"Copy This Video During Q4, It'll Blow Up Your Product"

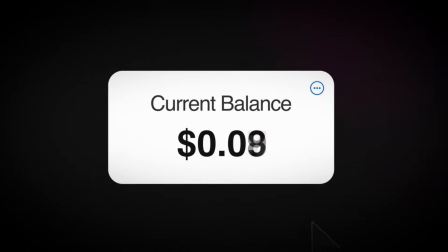If you're trying to go viral, but no matter what you do, nothing seems to work, don't worry, because I've been there before.
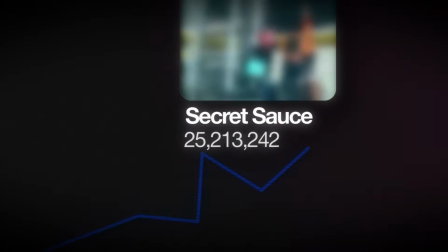But what if I told you there's a specific video that you can make right now that is blowing up all over social media and dropshippers are making insane amounts of money with it?
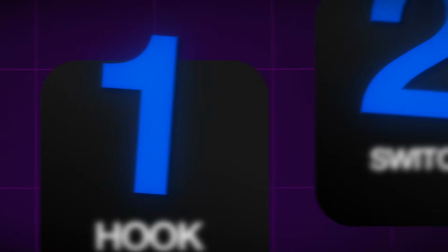Well, in this video, I'm going to give you guys the exact 3-step framework to make this video, copy it, and go viral for yourself. And obviously make a shit ton of money. So if you don't already know what I'm talking about, let me show you an example of one of these videos and I'll tell you exactly how to make one after this.
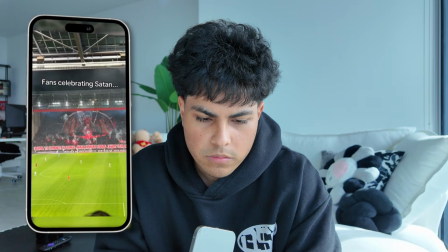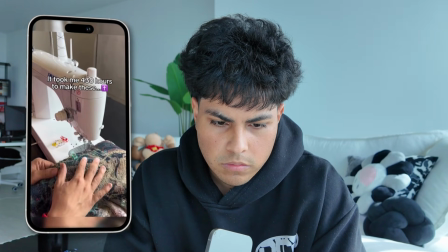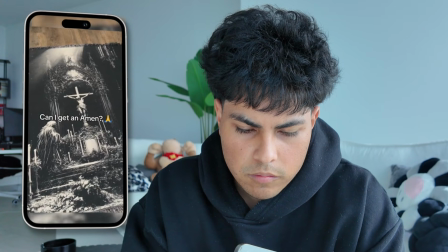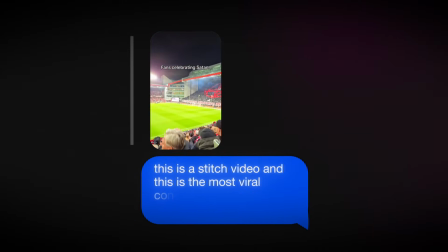So this right here is called a stitch video, and this is the most viral concept blowing up all over the internet right now. And to be honest, it doesn't even matter if you're a dropshipper or not.
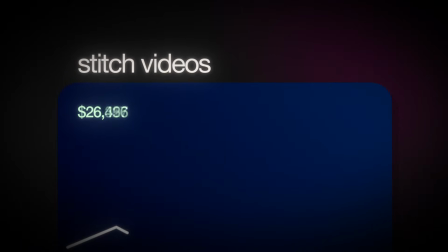If you can master this specific type of video, you will always go viral and always be able to make money on social media.
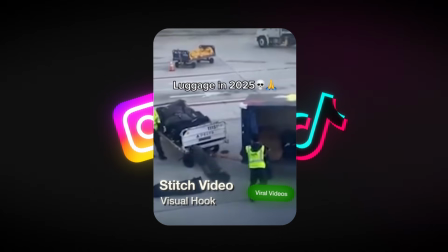So essentially what a stitch video is when you take a viral piece of content and you use it as the hook for your video where you're promoting your product. So the 3 main steps within a stitch video is obviously the hook, the switch, and the emotion. So the reason stitch videos are working so well right now is because they're so organic.
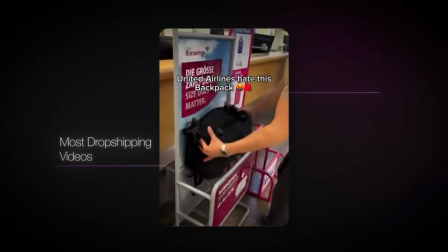Most dropshipping videos, you're just showing off a product with a simple hook on top, and that's pretty much it. But people do not want to go on social media just to watch ads and to be sold products.
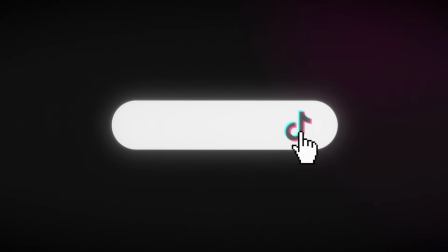They want to go on social media to just shut down their brains and just scroll for a couple hours.
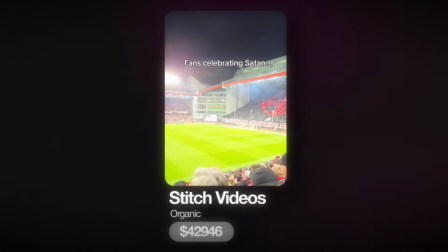So if you're using a viral video as the hook, it's much more organic and it's going to catch the viewer's attention instead of just showing them a product within the first 2 seconds of the video. So if you're watching this video and you're an organic dropshipper, you should already be making these videos. And if you're not, you're at a serious disadvantage because this is going to be one of the biggest concepts going into Q4 and it's going to make the most money during Q4. And I'm 100% confident in that. All right. So now that you have a basic understanding of what a stitch video is and why we do them, you're ready to learn the first step of the framework.
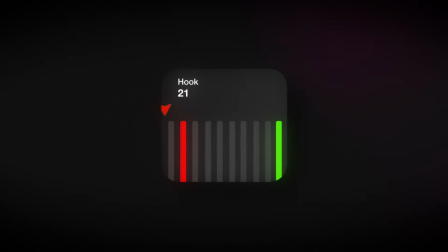And this is the most important part of the stitch video. This is what's going to decipher whether you get a couple hundred views or tens of millions of views.
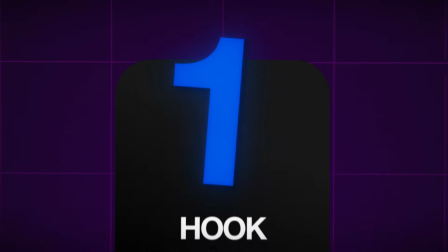Step 1. The hook. Stitch videos literally don't work if you don't have a good hook.
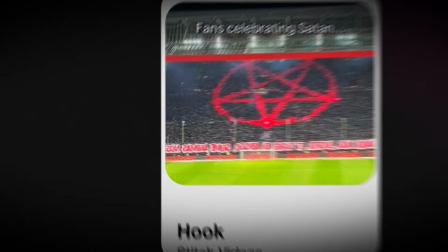The whole point of a stitch video is stealing a good viral hook from social media. So going back to the original example I showed you guys, this stitch clip that they used, like controversial,
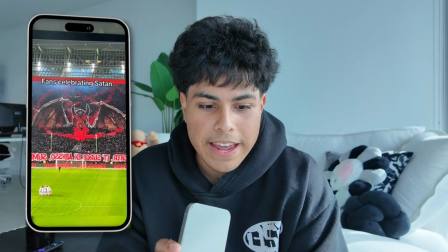it's viral, like they're at a soccer game and the fans are literally putting up posters of like the actual devil, of like Satan. Like that is super like viral. It's like, what am I looking at? What the fuck? And then this dropshipper transitioned the video into another stitch clip of someone like weaving a blanket,
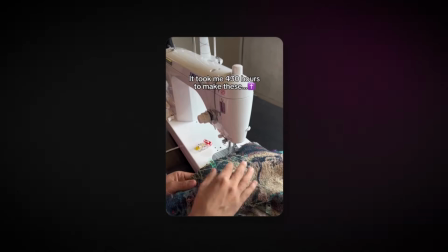building a blanket from scratch, and then the dropshipper finally transitions to showing off their product, which is Christian blankets. So this is a perfect example of a stitch video. Now let me show you guys one other good example of a stitch hook.
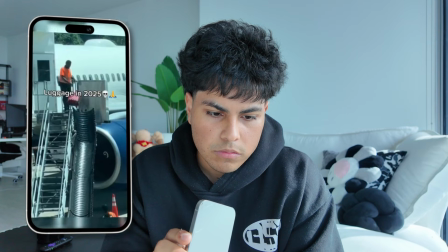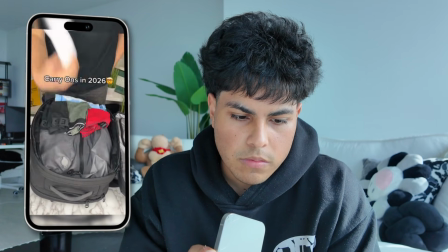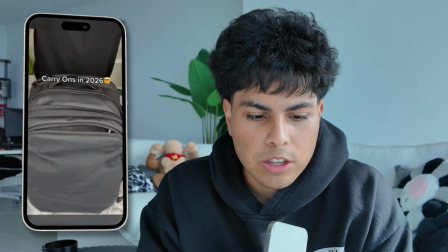So this guy's basically selling a travel backpack that literally fits everything you could need when you're traveling.
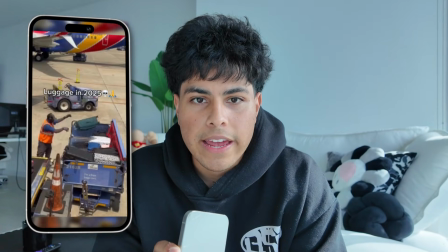So he used a stitch hook of the people at the airport just throwing around the luggage like they don't care. And obviously this is super viral, it's scroll stopping, and it's also controversial. There's gonna be people in the comments like, why the fuck are they throwing my luggage like that? Like it's gonna cause people to get a little bit angry or triggered.
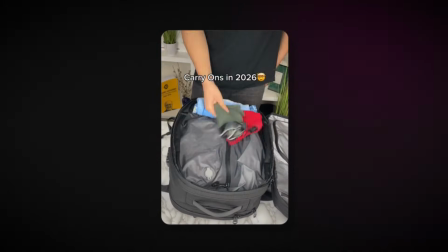And then he transitions to showing off his travel backpack, which if you buy this backpack, you won't have to deal with the airport people throwing around your luggage like they don't give a fuck. Now let me show you guys a couple examples of bad stitch hooks.
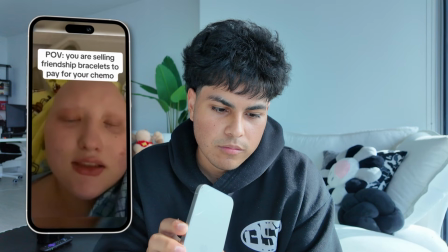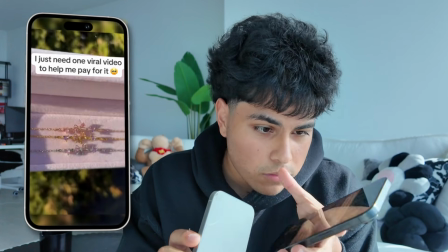So there's a bad one. Here's one more.